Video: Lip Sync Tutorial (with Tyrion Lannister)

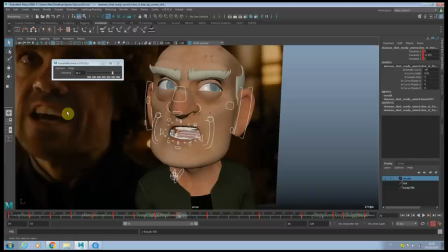25:11 But look at here how the mouth kind of stays the same, but the corner here is kind of dropping.
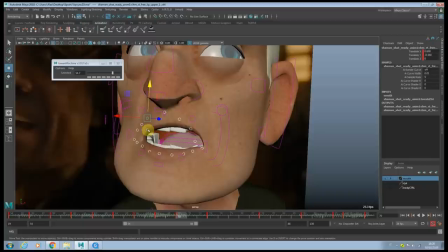25:19 Okay. See, those are like little things, like little overlap that are happening in the lips.
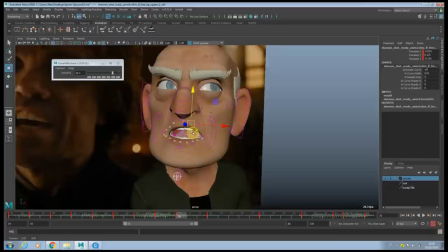25:26 So it doesn't look too mechanical. It doesn't look that the mouth is just, you know, moving up and down constantly all the time, you know.
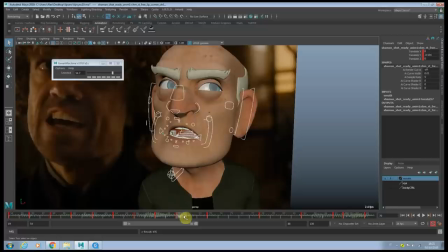25:36 And the lips are kind of overlapping into the next shape in an organic way, I would say. And here it is kind of snapping in one frame.
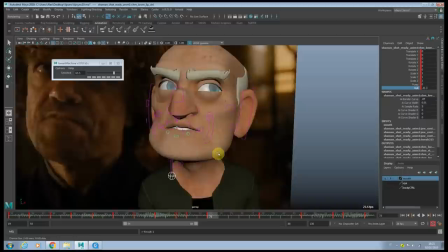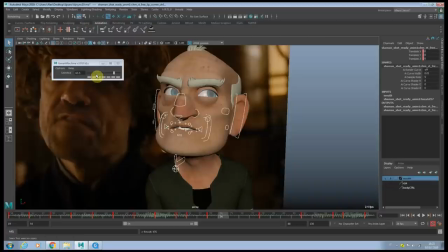25:56 Keep rolling inside.
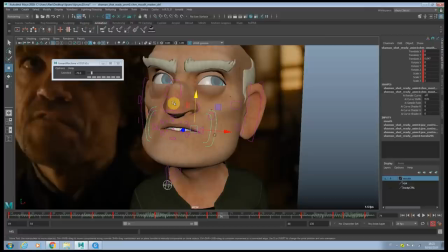26:03 And here we have a little easing out, okay.
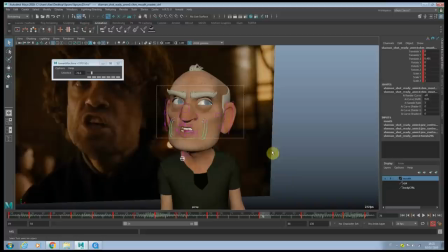26:11 Drop a little bit more.
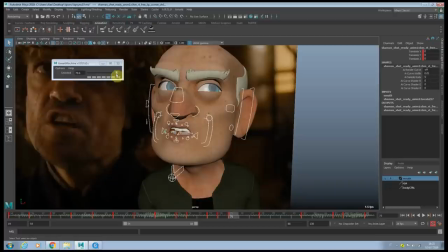26:17 And here we have like another one.
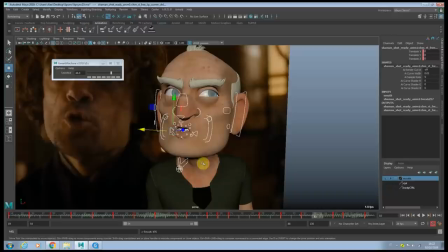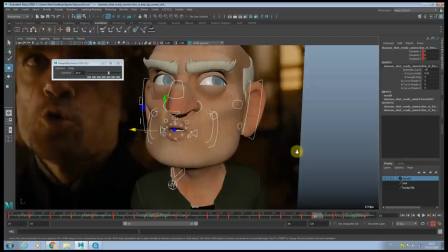We can snap here in one frame and see how the lips are actually going down.
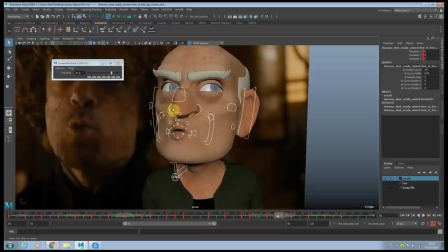26:49 Okay, again here, you wanna kinda snap into that pose.
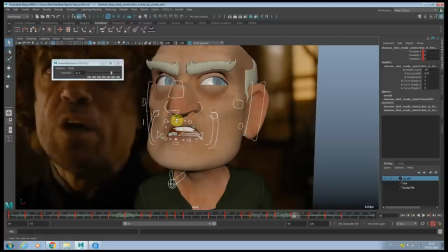27:02 Actually, I wanna have a little change here. You see how actually the upper teeth are not that visible here in the reference.
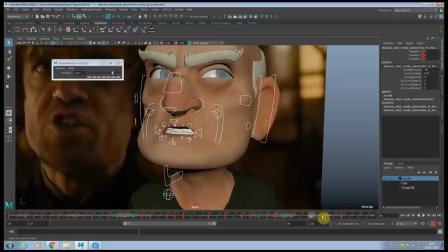27:13 And then you're pushing them out up in here.
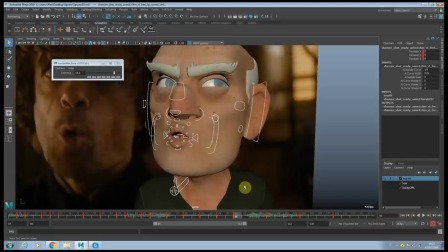27:25 Okay, we're adjusting the shape here. Look how it's kind of snapping the O shape.
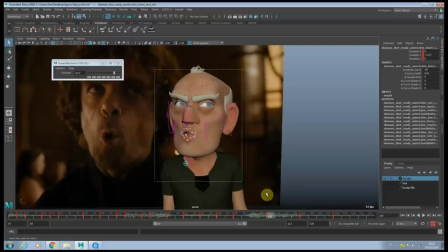27:34 And then keep going down.
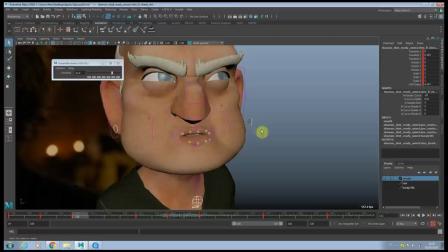27:39 Okay, we can have like a nice easing out.
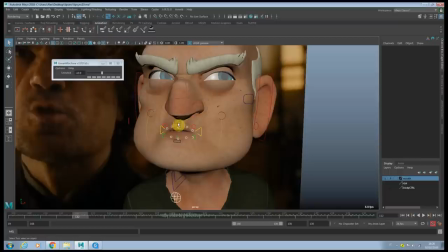27:46 Let's see here, the cheek are not like going compressed that much yet.
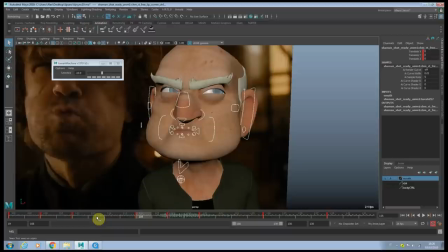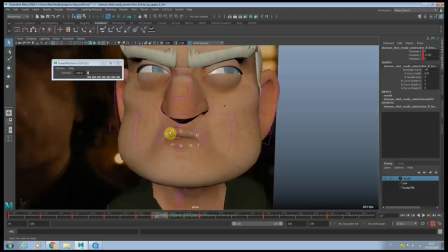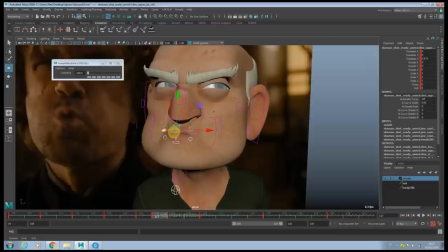28:08 It's kind of interesting how the lips are stick together here.
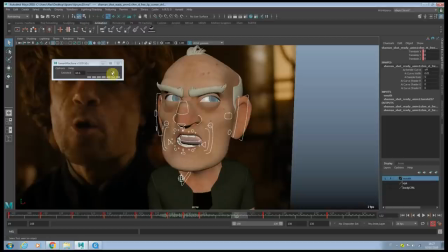28:16 And then hear the snapping.
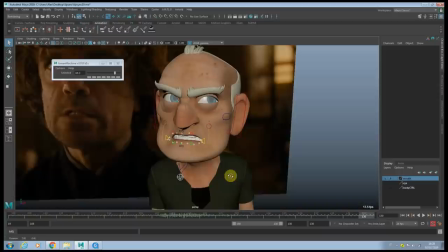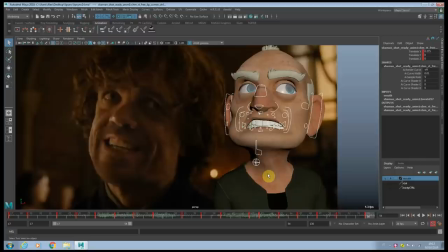28:26 So like a first pass on the blocking pass is done. Let's take a look what we have.
I would gladly give my life to watch you all swallow it.
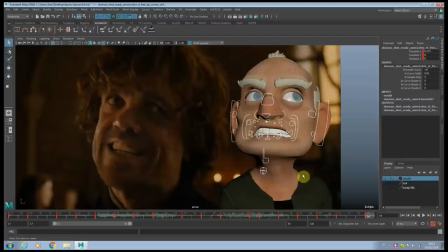28:34 Now that the blocking plus is done, we're gonna move to the final phase, which is like the spline and polish at the same time.
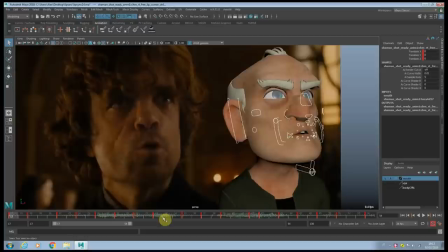28:40 And usually when I'm animating, I tend to focus on smaller section, okay?
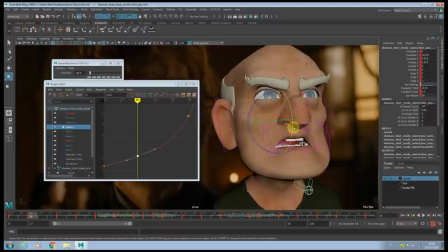28:45 So I'm going to spline this first 50 frames. I wanna make sure now the rotation of the jaw is kinda smooth and sharp at the same time, okay? Okay, I'm gonna push.